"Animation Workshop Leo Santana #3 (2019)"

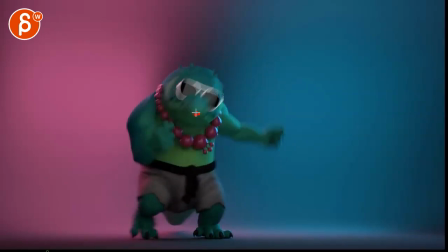It's this big move this way. Even though here, I feel like there's almost a little bit of a slowdown. Then accelerates a tiny bit more.
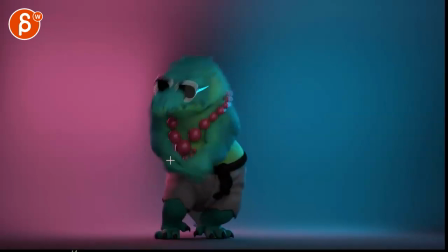It's extremely subtle. But the main thing is that your nose is basically doing this. You're going all the way into this. And then, bam! And then it's fairly straight up doing that type of thing. where you would feel a bit more of a wider arc.
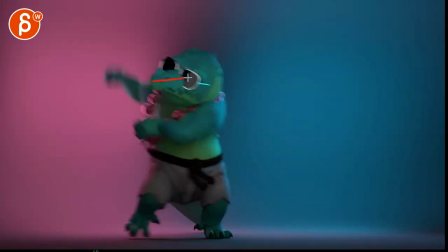But then as that head goes up, boom, it suddenly stops and goes over there.
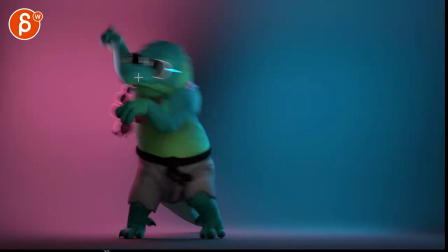And you would almost think that doing such a big move to the left that the head would drag a bit, sideways tilt and nose up just a bit more. And then on that sudden stop, overshoot a bit. But you can see how your nose is here, here, boom.
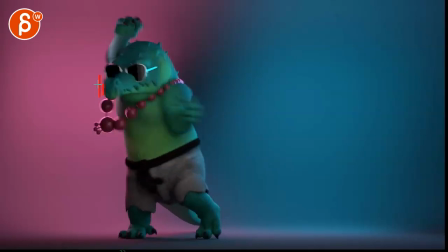And then right over there. it almost hits this boom this invisible wall
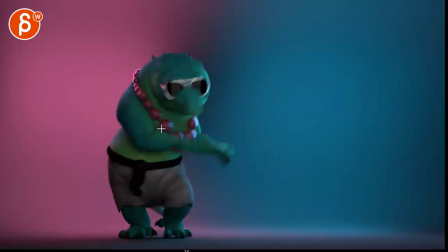it just continues on with just hiccups where like the back here suddenly feels like it's stuck and then suddenly pops to the right here
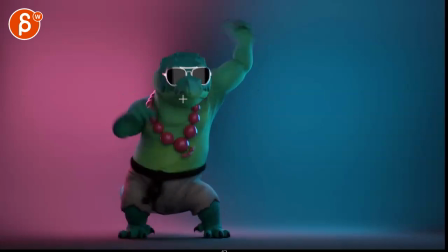there's some disconnects between the head and the back part there here the head feels like it's just popping and translating over so to me it's just an overall
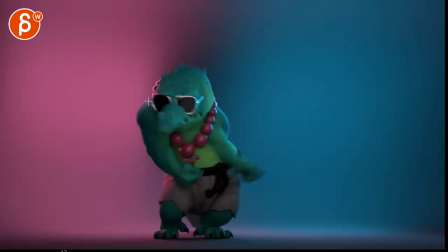cleanup and then what i was saying about the arms you got moments where this feels broken in terms of how you push that shoulder
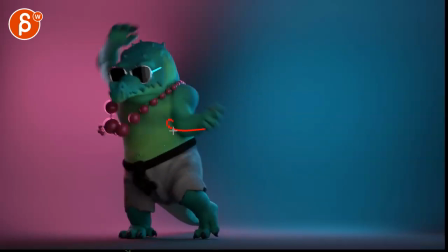and then i guess you can crank that shoulder and it's a bit much though but
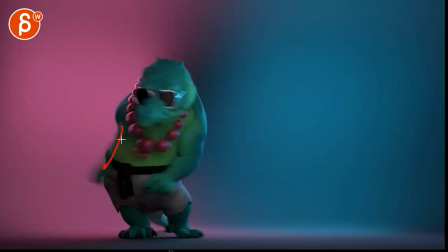then i feel like you're really starting to intersect and you can see it here you're intersecting the body this
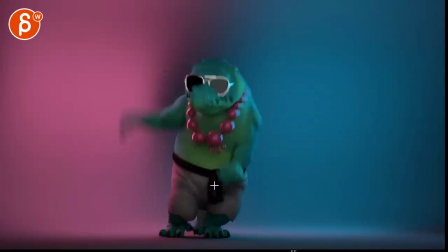gets a bit better intersections through there this feels very close and
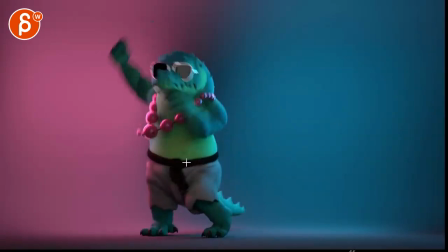it feels more like it's a it's a move that's been almost rotoscoped i mean it seems to be the carton dance move i think right dance dance dance that's what it feels like but it feels like it's just translated onto a rig
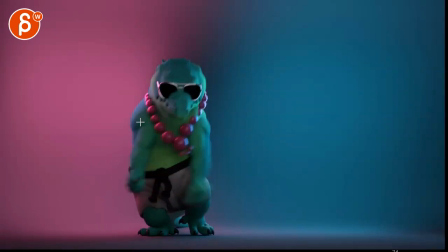even if it's visually not through mocap it feels like you're overextending your ik arm here without really considering the whiteness and mass of that rig.
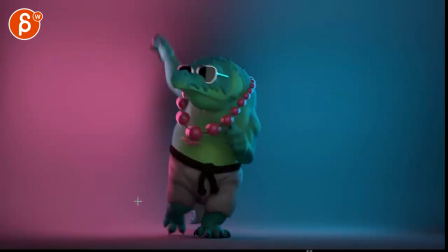So it feels like you can kind of translate those motions onto that rig a bit better in respect to its weight and physicality.
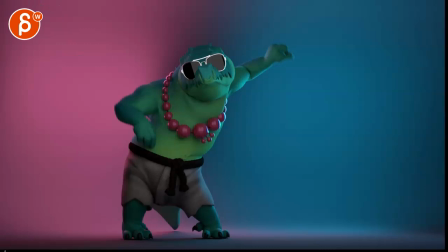All right. That's kind of it for me. Thank you. All right. There's an email. You can sign up. You can start whenever you want. You can submit whenever you want. You get 16 submissions. Either way, a like and subscribe would be awesome. All right, thank you.